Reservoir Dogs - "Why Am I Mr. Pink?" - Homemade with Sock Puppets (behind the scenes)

and welcome to the behind the scenes for our homemade reservoir dog scene with
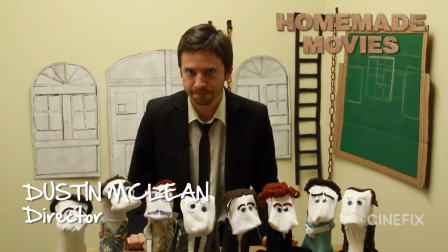(0:07)
sock puppets let's take a look at how the magic was made so
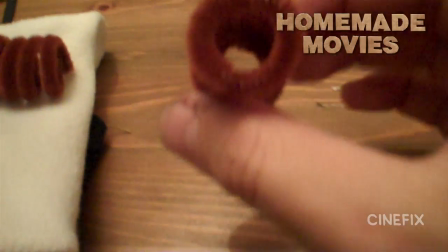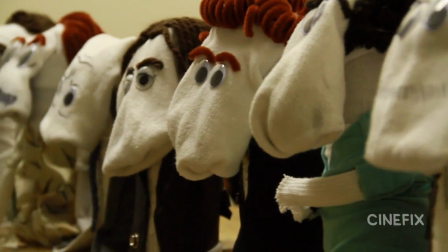(0:21)
the first thing we have to do when we're making a scene entirely out of sock puppets is make all the characters I treated these like
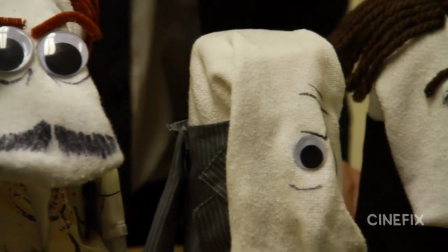(0:27)
caricatures you want to get the hair right you want to get the eyes the face and obviously the clothes our main guy here he's leading up this meeting
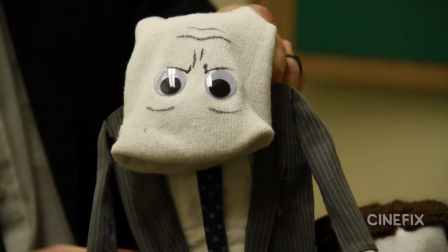(0:34)
in the warehouse is of course Joe he's bald so he just had a sock head and he has a pretty nice suit just found a
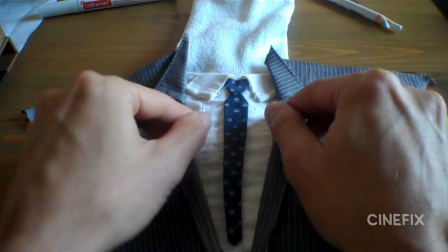(0:41)
vest that had the right shapes to it and the right color the right shade of gray cut all the little pieces glued them together made a little tie
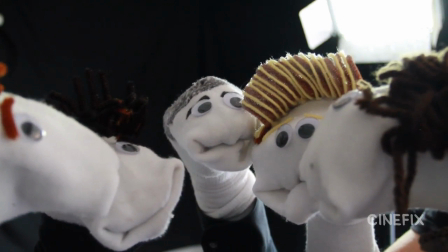(0:48)
put some dots on it we realized after doing the One Direction trailer that once you put the cloth around your arm it's hard to get
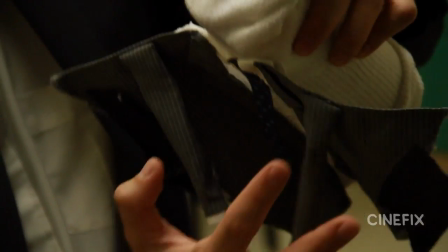(0:55)
the sock off and on so on this one I decided to just glue it in the front that way the sock still stretches you can put your hand
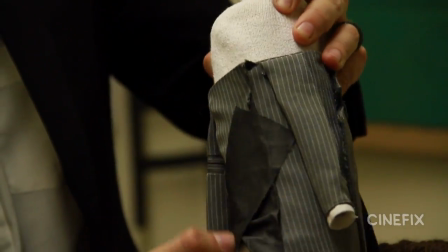(1:01)
in it and then you just tighten the whole thing up tape it in the back and you're good to go. Also with Joe wearing this suit, we wanted to make sure that he had the big broad shoulders.
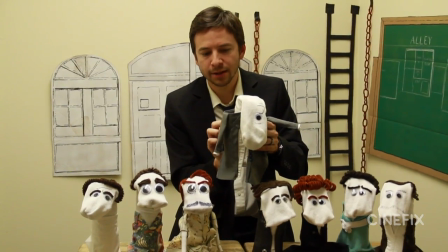(1:10)
So instead of pulling it all the way tight around the back, we kind of like poofed it out a little bit and then taped it. So that really gave it that suit look.
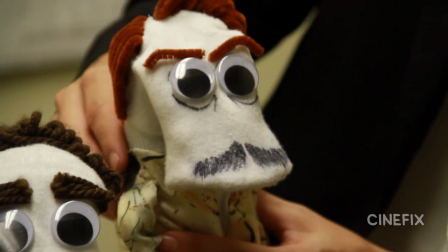(1:16)
Our next main guy is Mr. Pink, Steve Buscemi. Of course, he's got the big crazy eyes, which everybody loves.
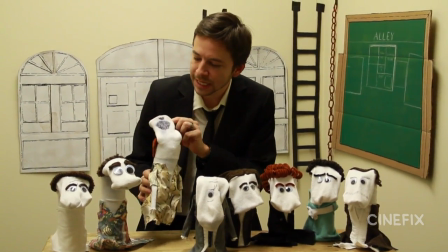(1:22)
And then he has a little mustache here. You can't really see it because he's a sock puppet, but he does have a goatee.
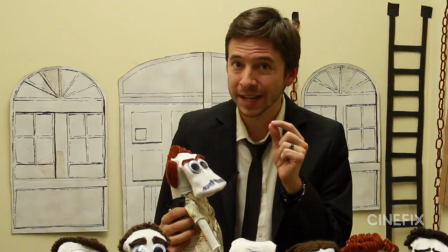(1:27)
He's got a couple little details around the eyes. So I used a brand new Sharpie, so it was really, really sharp and just took a look at the picture,
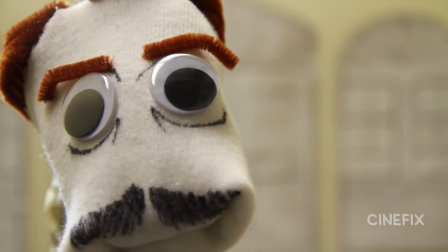(1:34)
thought okay he's got the bags got a line here and above the eyes a little bit and you don't want to overdo it because it can start looking crazy so it's kind of
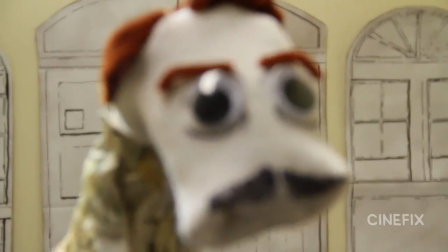(1:42)
like what are the minimal amounts of lines that will help sell the shape you want to be able to look at it and know who it is
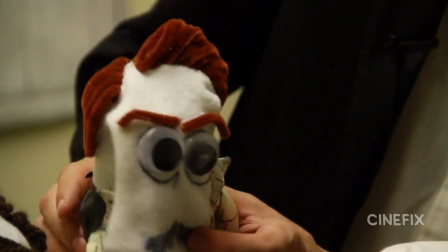(1:48)
really wanted to make sure I got the hair right on him flips out this way so use the pipe cleaners a little easier to mold and
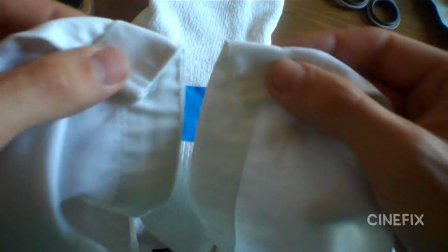(1:54)
then cool Hawaiian shirt made a little collar made a little t-shirt these clothes all came from normal size shirts from the thrift store You kind of have to look what you're trying to match,
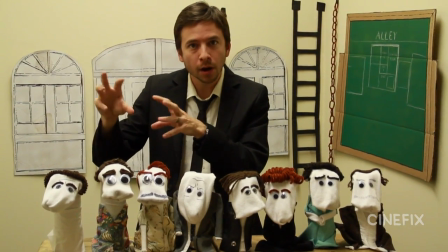(2:03)
but also scale it down. So I'm looking at a regular Hawaiian shirt. I want to make sure it has a smaller pattern So that way when I put it on the smaller guy, the pattern doesn't come out too big.
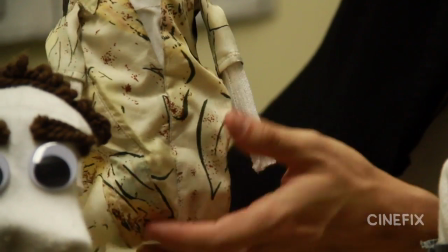(2:12)
Steve Buscemi had a very light shirt There's more yellows and whites. Then we got Mr. Brown. This is Quentin Tarantino.
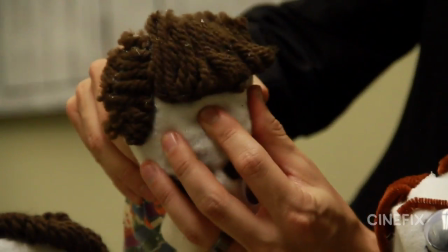(2:17)
So he has a giant forehead So I actually stuffed a bunch of extra fabric in there trying to get his forehead
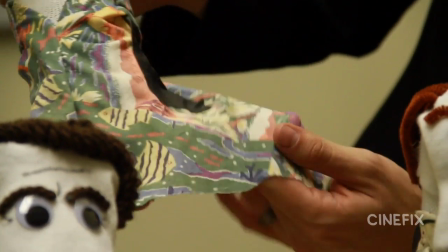(2:23)
to just like stick up really high Also a Hawaiian shirt got one that was almost identical to the actual shirt he's wearing.
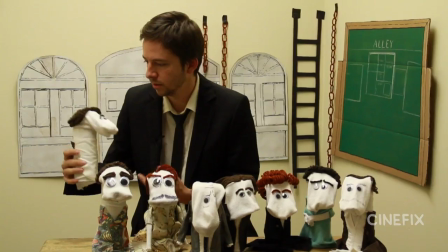(2:29)
So that was awesome. Mr. White really easy wears a white t-shirt done he had very specific curly hair I came up with this little technique to take
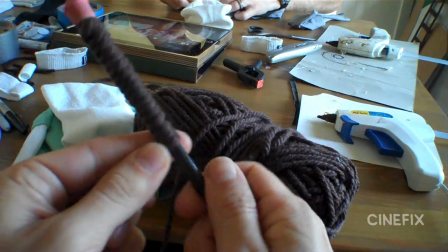(2:37)
the yarn and wrap it around a pencil you glue it while it's on the pencil just in a straight line then you can slide the whole thing off and
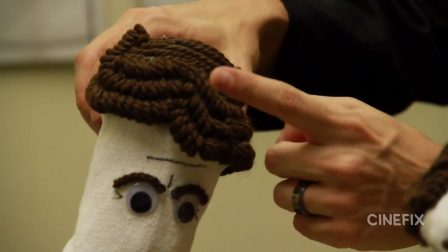(2:43)
you get yourself a nice little curly Q so I made a bunch of those and then I just attach those in the right places all along the head mr.
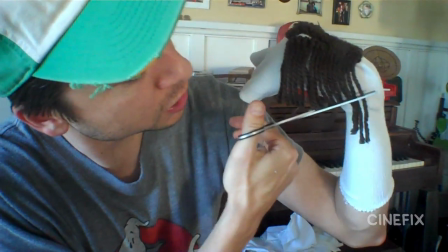(2:50)
orange played by Tim Roth he had some really sweet 90s hair so just use the yarn let it flow kind of like a parted
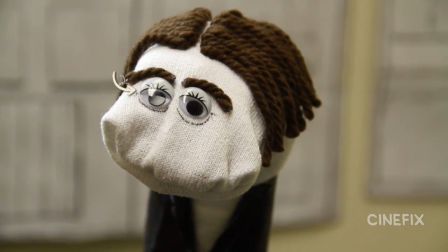(2:57)
bowl cut I went with the ladies eyes on this one they don't have to be ladies eyes they could be Tim Roth's eyes because
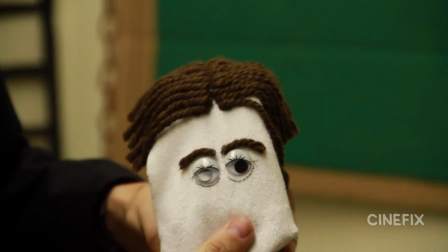(3:03)
he sort of has like the big eyelids so I thought that those are just perfect this actual puppet with those eyes glued on was left over from our One
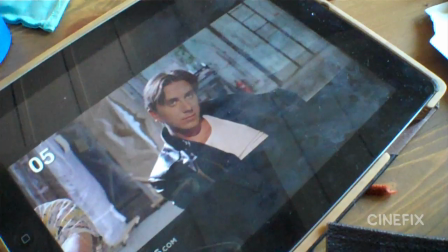(3:09)
Direction females I really like this outfit because it's real leather it's paid no expense he's got a really great dolly in you really get to soak
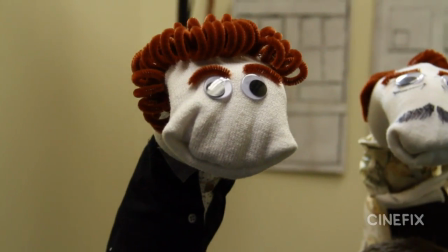(3:17)
in the 90s-ness nice guy Eddie just wearing a black collared shirt with a little gray collar that we attached and then he has a little gold
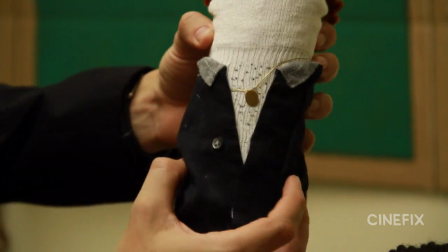(3:25)
medallion so we just cut a little cardboard or paper and a little wire spray painted it gold attached that on there and added some of the chest
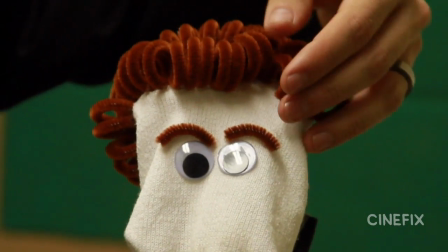(3:32)
hair of course he has some really curly hair too so i used the pipe cleaner used the same technique as for mr white i used a
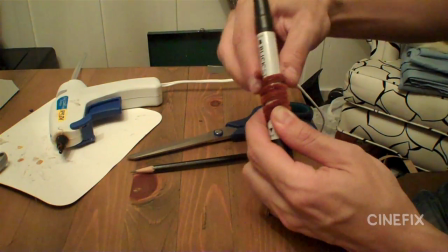(3:38)
thicker marker on this and then i just wrapped the pipe cleaner around the marker i just got a poop some
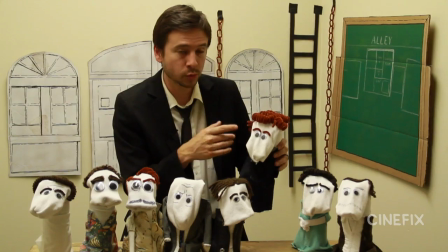(3:45)
of these guys turned their heads in the shot so i was careful to see which ones needed a good profile too so like for him i wanted to make sure that i got
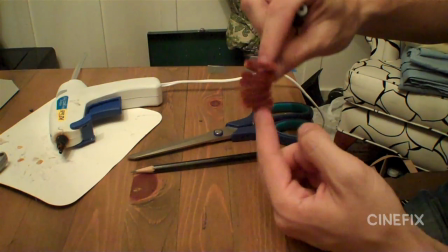(3:52)
the big sideburns, so I just used another curly poof right here. Then we've got Mr. Blonde.
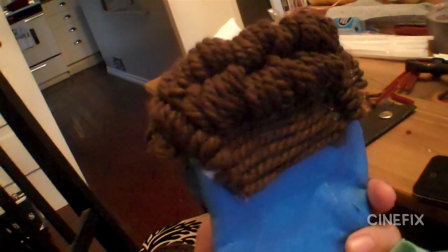(3:57)
Again, the curly hair technique coming in pretty handy. We just didn't happen to have black yarn around, so I used the brown and then spray painted it.
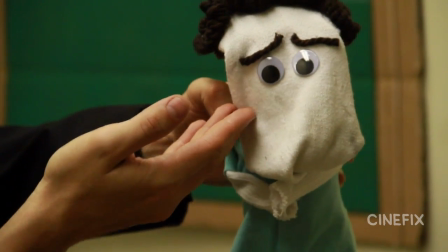(4:04)
Made sure that his eyebrows are really specific. This dude has amazing eyebrows. They go up in the middle, use them in every shot he's ever in.